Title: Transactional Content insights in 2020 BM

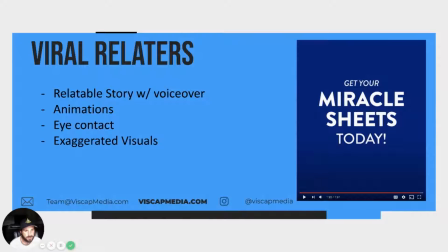And at the very end, it's really easy to tie it all back in with a relatable kind of line, like I mentioned, with if you're anything like me, if you've experienced this before, that last line right there,
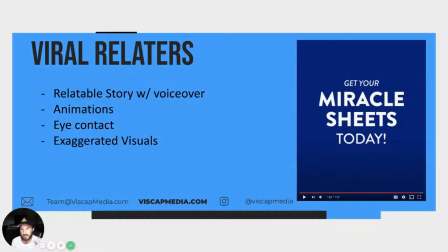that last hook is really, really important and really, really adds that much more into getting your customer or your potential customer to click through. And the last is this CTA at the end here. Right.
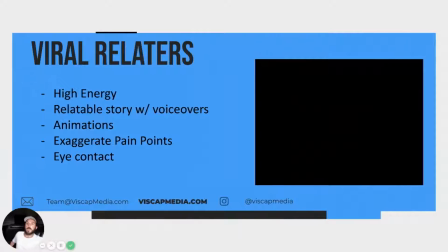Let's go to the next one. Okay, cool.
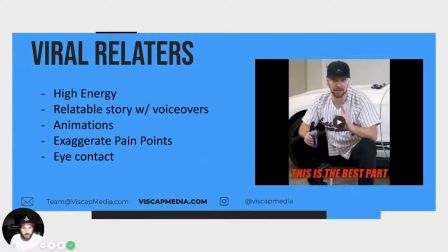So this is one that we did for Shine Armor, which is, again, one of my companies. And basically, this did really, really well.
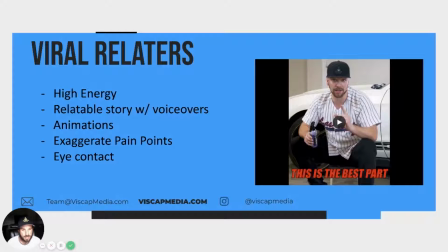It's a little bit different than the one that you previously saw because it doesn't have as many of these aggressive 2D animations and kind of features to them. It's definitely a little bit more of a dialogue, but I'm going to go ahead and play it, and I'll break down the different pieces as we go along, and then I'll let you guys watch it from beginning to end uninterrupted.
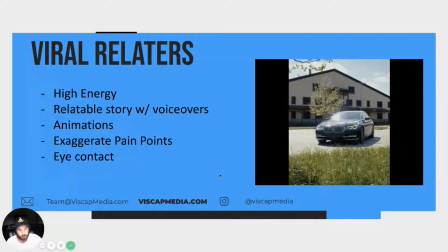Don't you just love having a nice sparkling whip, but hate all the time, energy, and effort it takes?
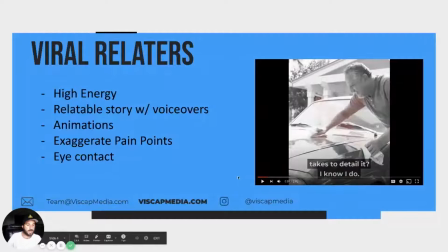So right out the gate, you have a really, really higher energy person that's immediately captivating you, getting you to stop, looking right at you into the camera. And then you have a nice visual backing up the pain point.
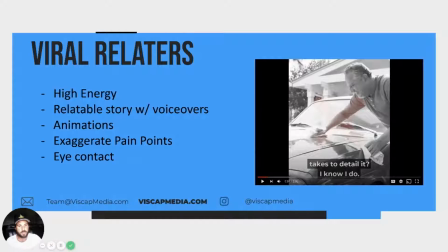So like right here, what this visual is a little bit of a grayscale filter to it, the red X and the buzzer, and it relates directly to what Cody, the speaker, is saying, hitting that pain point,
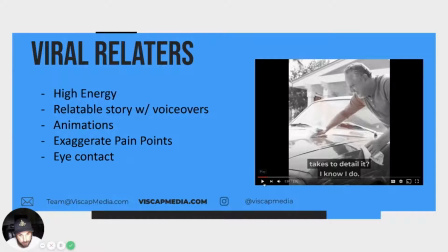and this is visually showing that pain point.
Takes to detail it?
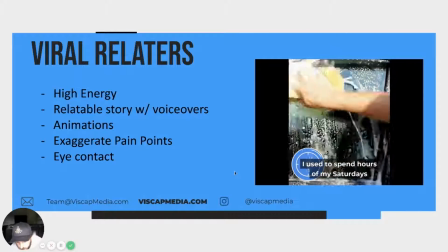I know I do. I used to spend hours of my Saturdays cleaning, shining, and detailing my car.
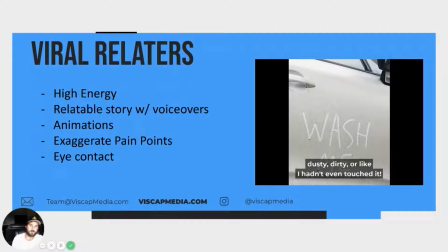And then a few days later, it would look dusty, dirty, or like I hadn't even touched it.
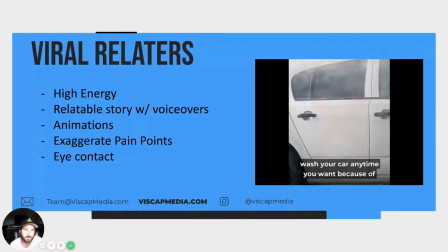To top it all off, where I live, you can't even wash your car anytime you want because of water schedules.
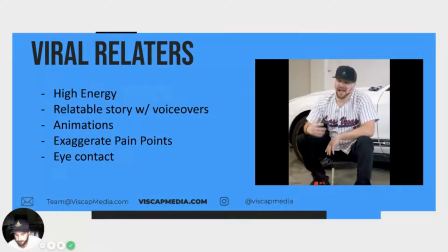How stupid is that? So, between the ass busting, back breaking.
So, something that we did here that was really unique and that we've started doing,
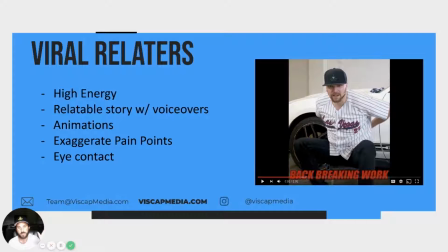and it's definitely working really well, is we're differentiating really key phrases with just basic kind of speaking parts. So you have the black background, white text captions, and that's more of just the basic dialogue.
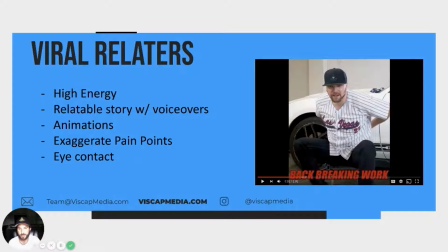And then any of these really important features that we want to exaggerate or embellish or push hard are going to be in this bright red, thick, more standout text. So that complements really, really well with the kind of over exaggerated visuals.
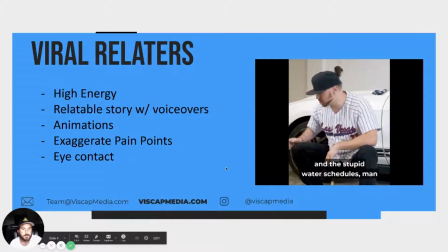work to clean it. And the stupid water schedules, man, I was ready to just throw in the towel.
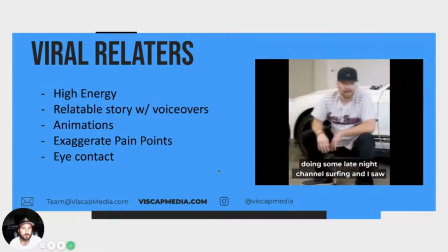Fortunately, though, a few weeks ago, I was doing some late night channel surfing, and I saw a commercial for Shine Armor's Fortify Quick Coat.
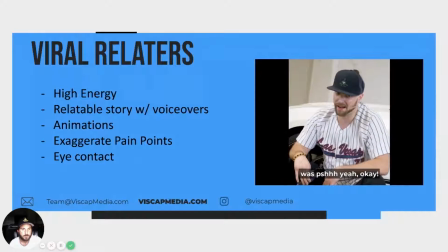Well, honestly, my first thought was, yeah, okay, because they made some pretty bold claims.
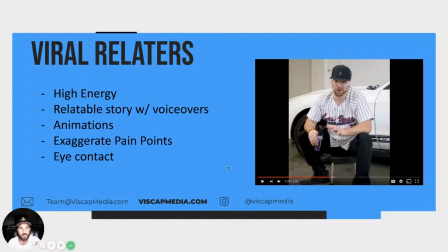So a lot of times when you have a really dialogue heavy video, it can be a little bit dull and a little bit less engaging. So some little subtle things that we like to have in there are these different kind of zooms or transitions.
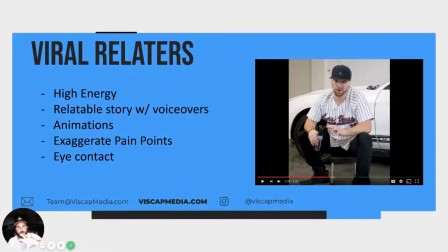And if you notice here, there are some side to side zooms and even some instances where it zooms in and zooms out really quick. And those little things help to just keep it a little bit more engaged when it's just somebody speaking into a camera.
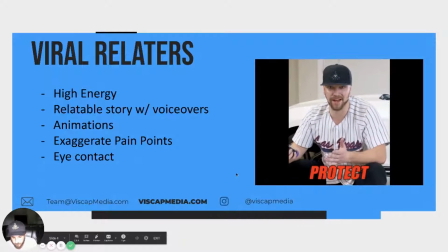Waterless wash, shine, and protect all in one. Come on, that sounds too good to be true.
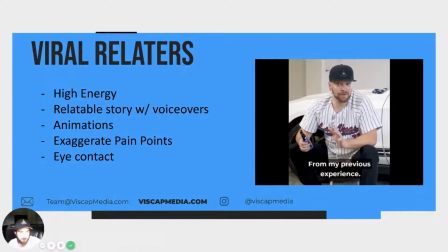Scratch that. It sounded ridiculous. From my previous experience, there was no way that this product could do all of that.
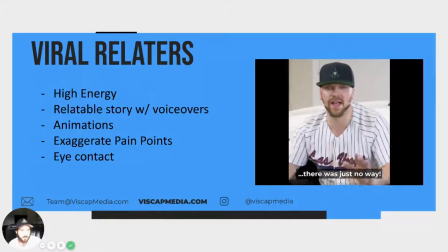There was just no way. But I ordered some.
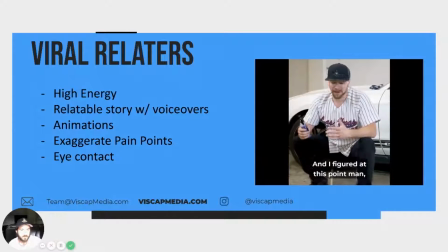I figured at this point, man, what do I got to lose?